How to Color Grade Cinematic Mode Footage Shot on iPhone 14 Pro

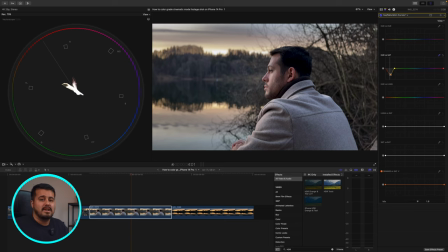Okay, so now our colors are even, but it doesn't have a lot of saturation, so we're gonna add saturation back to the overall image.
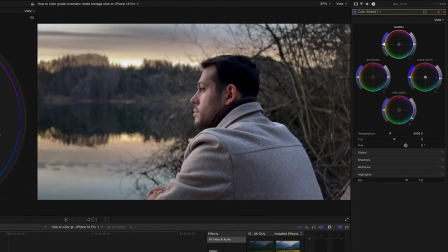So I'm gonna head back to the color wheel, and then I'm gonna drag this slider to add more saturation
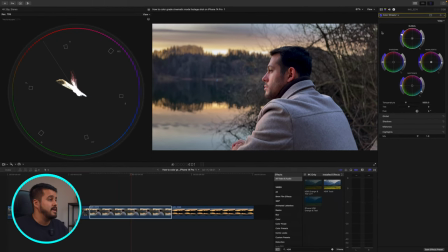around here. And this already looks much better. Now, the next thing I'm gonna do is make the subject pop more.
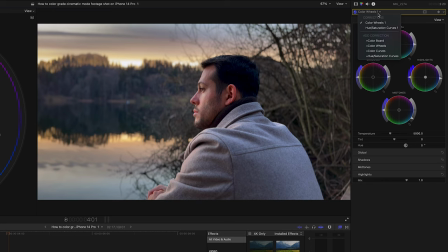And in order to do that, I'm gonna head over up here and then I'm gonna select another color wheel. And then I'm gonna create a color mask. So I'm gonna head over up here and then select add color mask.
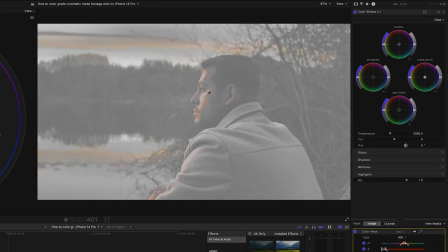And then I can select his skin tones and mask that out.
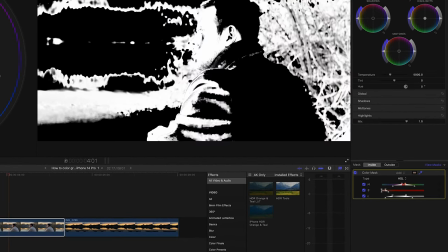And then if we view our mask, we can further qualify it by making these adjustments using the HSL.
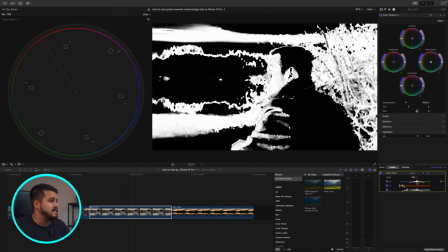So I want to make sure to only select his skin. Okay, just like that.
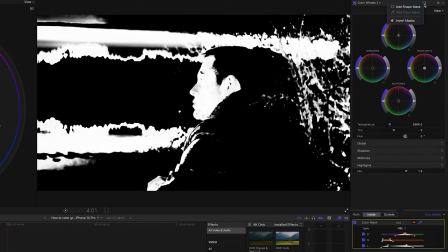And then I can add another shape mask to just have his skin selected.
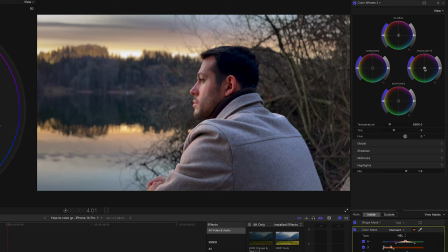Then when I remove the mask, select the highlights and add a little bit of warmth to his face. So I'm gonna drag it towards orange, and I'm also gonna add a little bit of midtones to it just to make it a bit warmer.
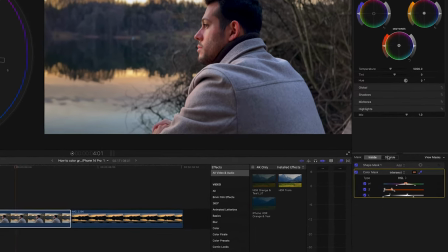And this affects the inside of the mask. And now we can select the outside of the mask and make it cooler by
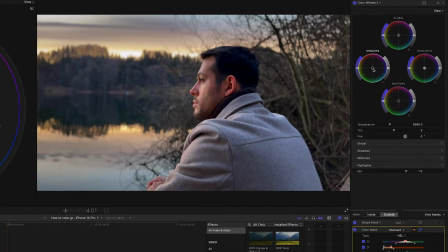selecting the shadows and then moving it towards teal. And this again creates a nice separation between the subject and the background. So here's the before and after, which does make quite of a difference.
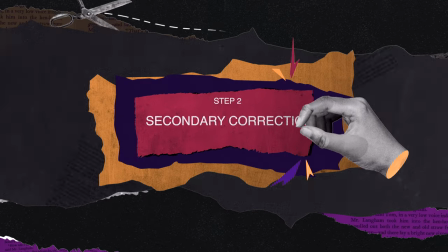So now that we have that, let's move on to our secondary correction, which is refocusing the light.
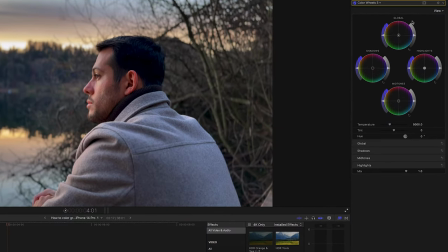So I'm gonna create another color wheel, and then I'm gonna choose the shape mask,
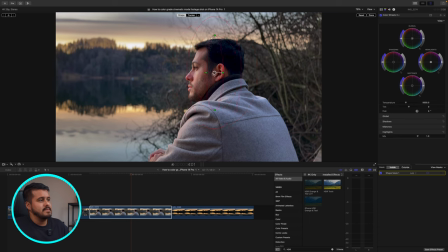and then I'm gonna drag it around the subject's face, just like that, reduce it, and then I'm gonna feather it, like that. All right.
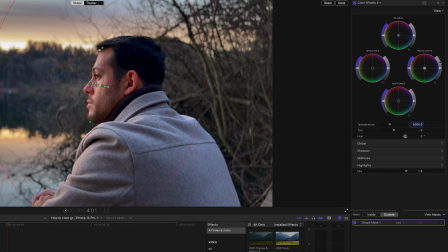And what I'm gonna do is select the outside of the mask and then reduce the highlights and midtones.
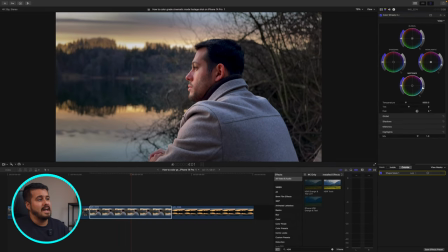And you can see that we've refocused the light onto his face. So if we now look at the before and after, you'll see that we can really help the audience focus their attention on the subject. Now this clip looks really good already, but we can take it a step further
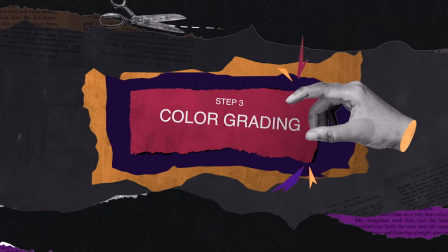and create our look, which is step three of our color grading process.
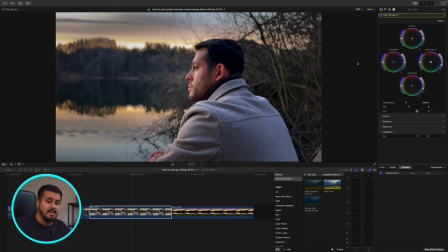So what I'm gonna do is add a custom LUT from my premium LUT pack.
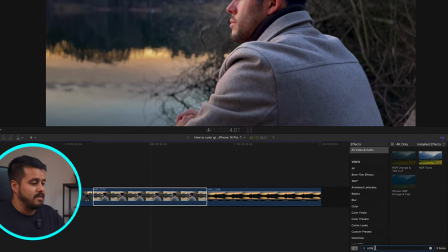So I'm gonna head down here and then I'm gonna type in LUT, and I'm gonna add the custom LUT on to this clip.
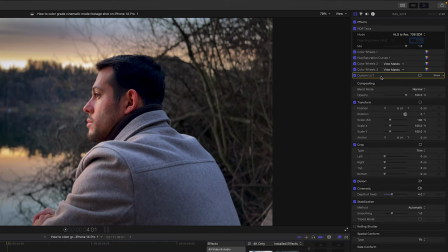Then I can head over to the inspector, and then I'm gonna drag the custom LUT right below the HDR tool clip. And then I'm gonna select show, and then in here, these are all my 10 premium LUTs.
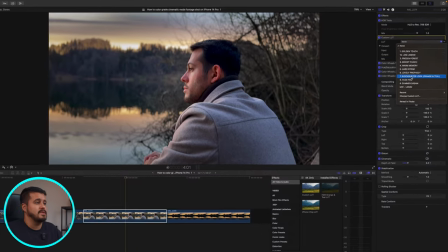So I will go for the blockbuster look, which is my favorite LUT.
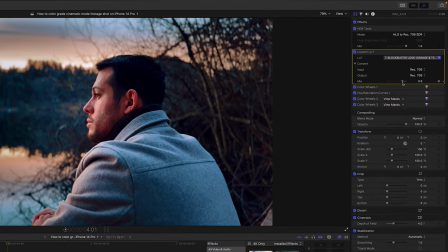And then I can reduce the intensity by dragging this slider down. So I'll reduce it to around, let's go for 35.
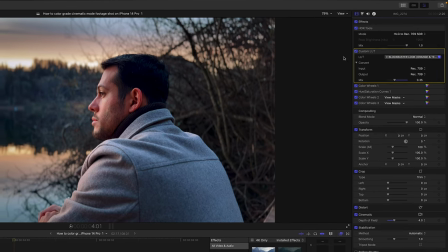This looks really great.
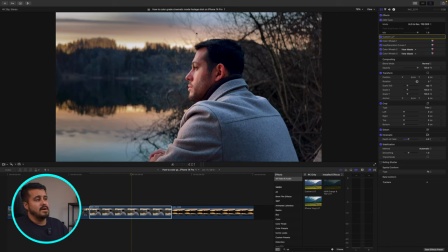And if we look at the before and after, you'll see that we have this orange and teal look in our image. The next thing I like to do is clean up the image a bit. We can see that his hair is blue.
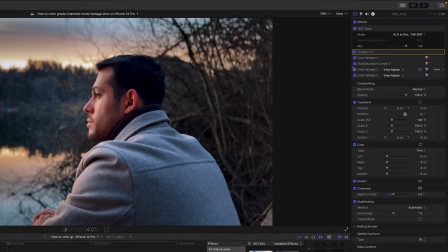I don't want that. So I'm gonna head over to the hue versus saturation curve.